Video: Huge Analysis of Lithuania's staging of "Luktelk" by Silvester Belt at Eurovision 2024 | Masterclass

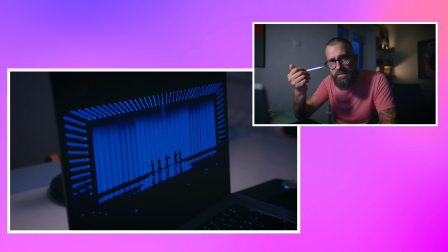11:42 good on this slide okay i think this is more about the expression that he misses the spark in the eye to do amazing transition
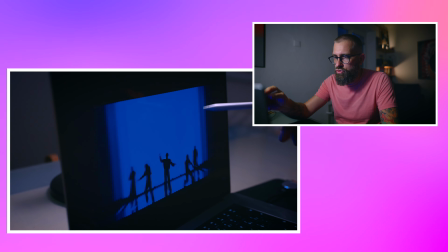11:51 amazing light transition simple and amazing transition
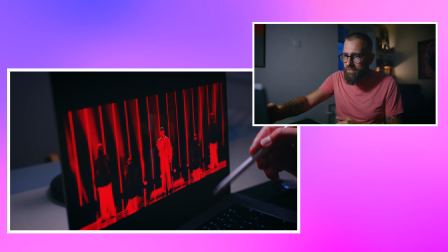11:57 to another color again you can see how the clothes are taking the colors you don't know basically what kind of color the
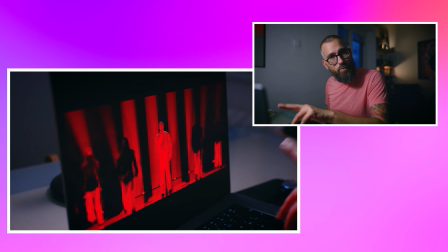12:03 dress has right you would never probably say it's red so
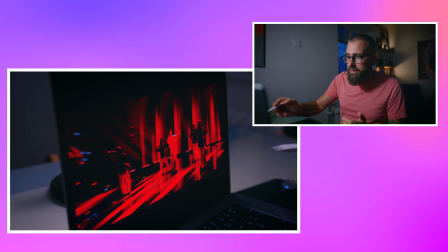12:08 it looks good and they look same still he
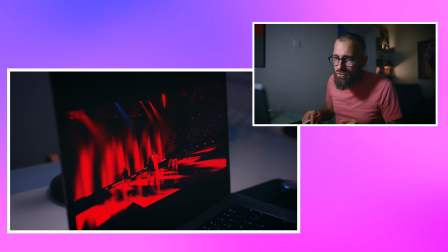12:13 is dominant he's dominant in this picture amazing
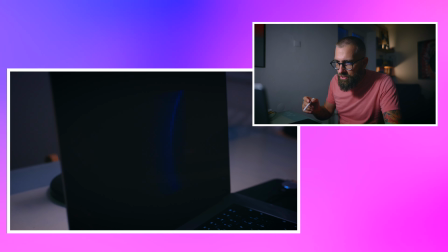12:19 at it it works nice transition and I like this transition really they it's a typical element
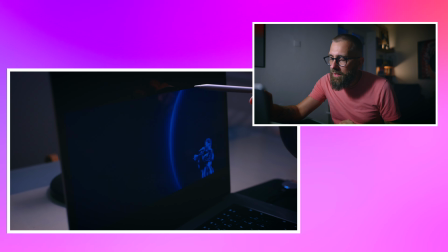12:27 which is good they were the only thing again they
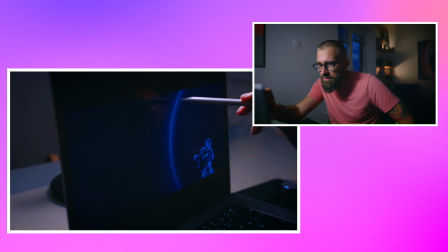12:32 were using the straight lines now it's this kind of curve which
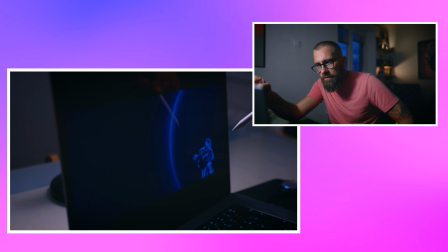12:37 in this moment looks very good the issue is the next step where
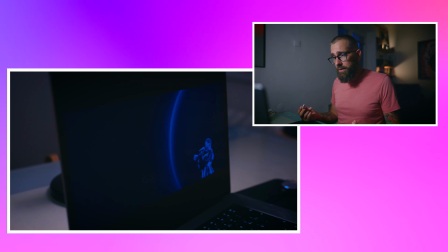12:43 somehow they didn't make it senseful in the way creatively because putting artists into
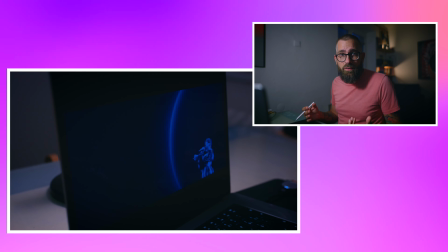12:49 the screen it's zero creativity basically when you don't have an idea you put the artists
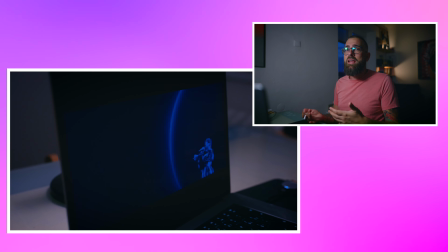12:55 in the screen all the time that's why I don't like it of course it makes sense in the concerts at the concerts because it's
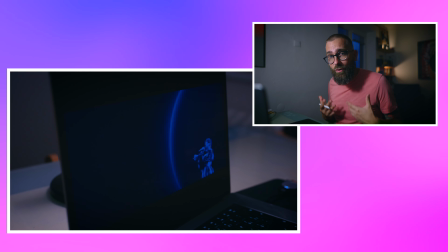13:00 effective this is about the artists on the concert people pay to see only this artist so I understand it but at Eurovision
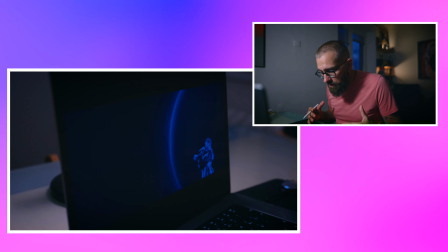13:07 in my opinion this is just lack of creativity this is absolute lack of creativity whenever you put artists in the screen
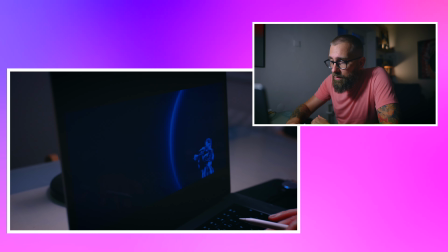13:15 it means that you didn't have an idea in my opinion anyway uh this shot amazing again they use it as a transition of colors
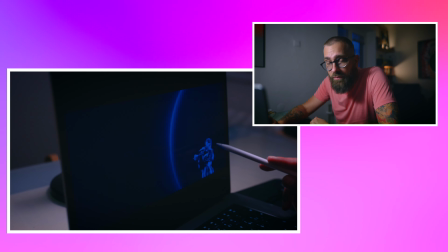13:23 like i love it i like this is this is wonderful you know this is a frame this is this this put you can put
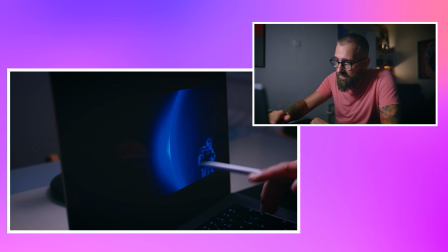13:29 on the frame it will look really good even with this sunny curve but why they do this
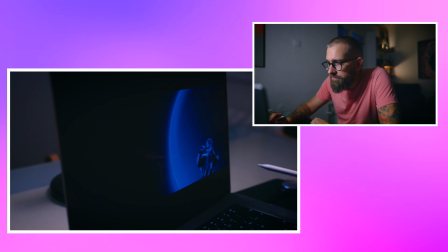13:35 I don't understand I
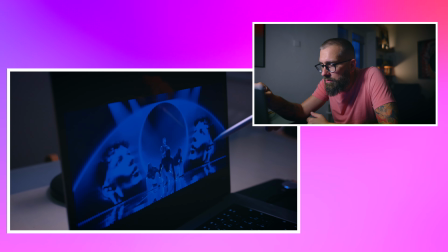13:39 like the light play I really like the light play I don't like this it doesn't first of all it doesn't look at all as
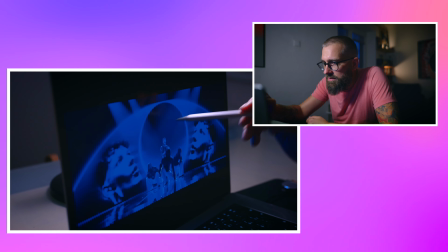13:45 him for the second of all it's the same angle it's the same
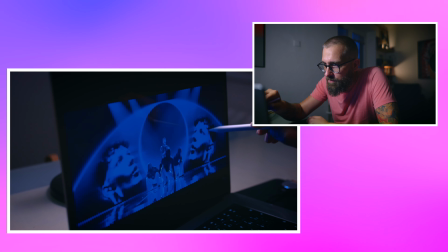13:49 profile of his just one is put here the other here is just
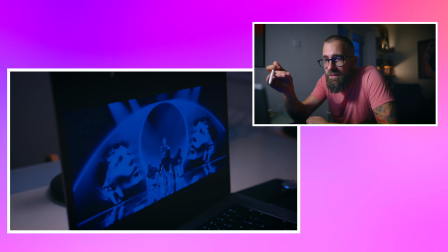13:54 the mirror mirrored which doesn't look realistic and
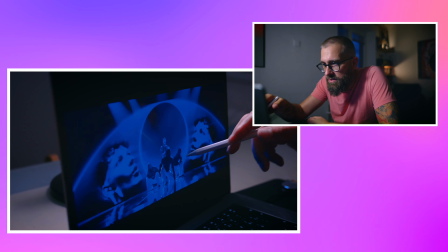14:00 it makes no sense why are you doing this what makes sense is choreography what makes sense is camera movement
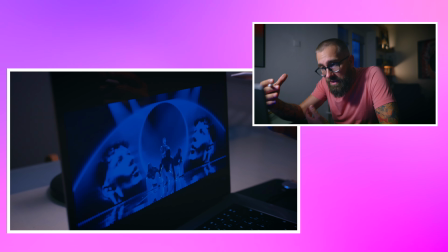14:06 what makes sense it's the support lights the minimalism in here which is constantly somehow
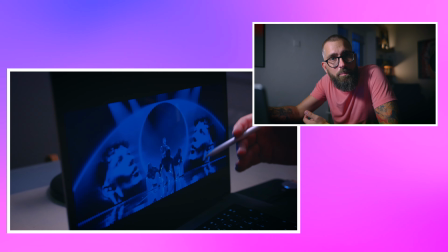14:12 killed by making it big don't why it's
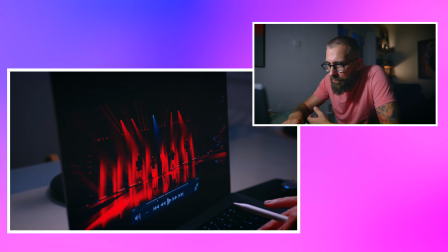14:19 not and also this when you map also when you this this player is not good but when you
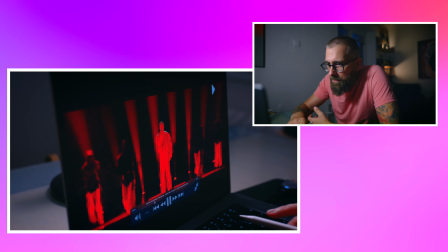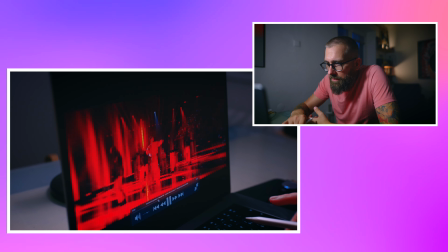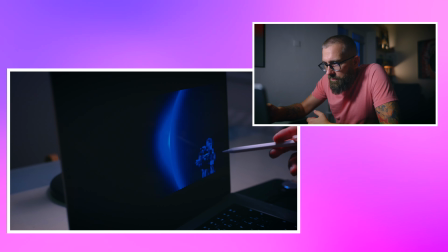14:38 yes so amazing transition atypical i like it keeps the attention
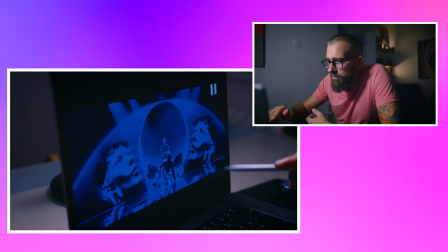14:44 now first of all this is not really mapped very well it don't feel like he's
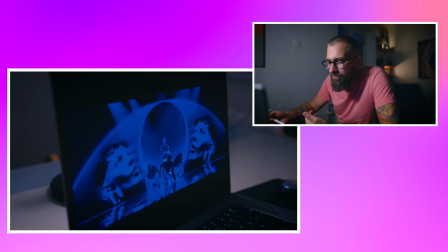14:49 singing it it feels artificial not good other thing it takes
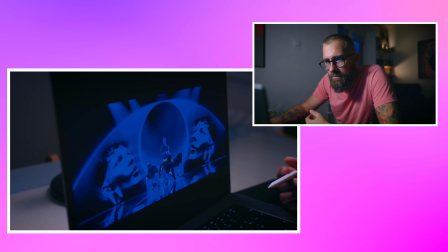14:55 too much attention for zero effect what is the effect to see him i don't even know
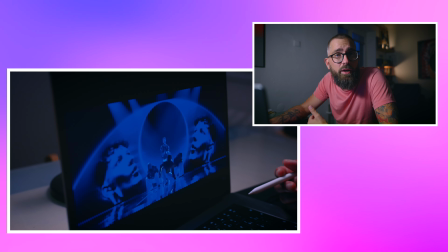15:00 what he's singing you know like i think we must understand as creators that when we are especially when we are doing in our native languages that no one has a clue what does it mean of course you have hardcore fans who knows but it's it's not even one percent of people who watch
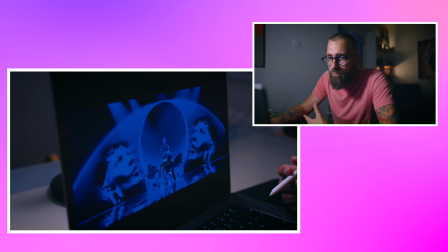15:17 the show so you must be clever about it a little bit more if show or don't show don't be that you don't need to but you
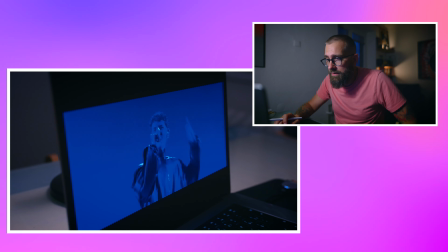15:26 were using nice at aesthetics why you go this way I don't understand this is nice this is better you know I see him I said and I didn't see let's go I would like to see like but anyway it was good this is just a choice I like the tempo doing
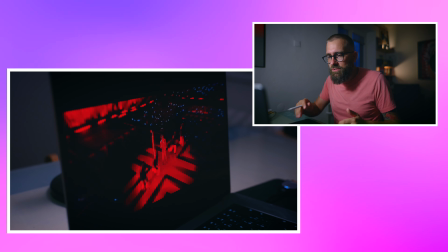15:42 okay I don't understand his face in the because i don't understand his face in the led screen first of all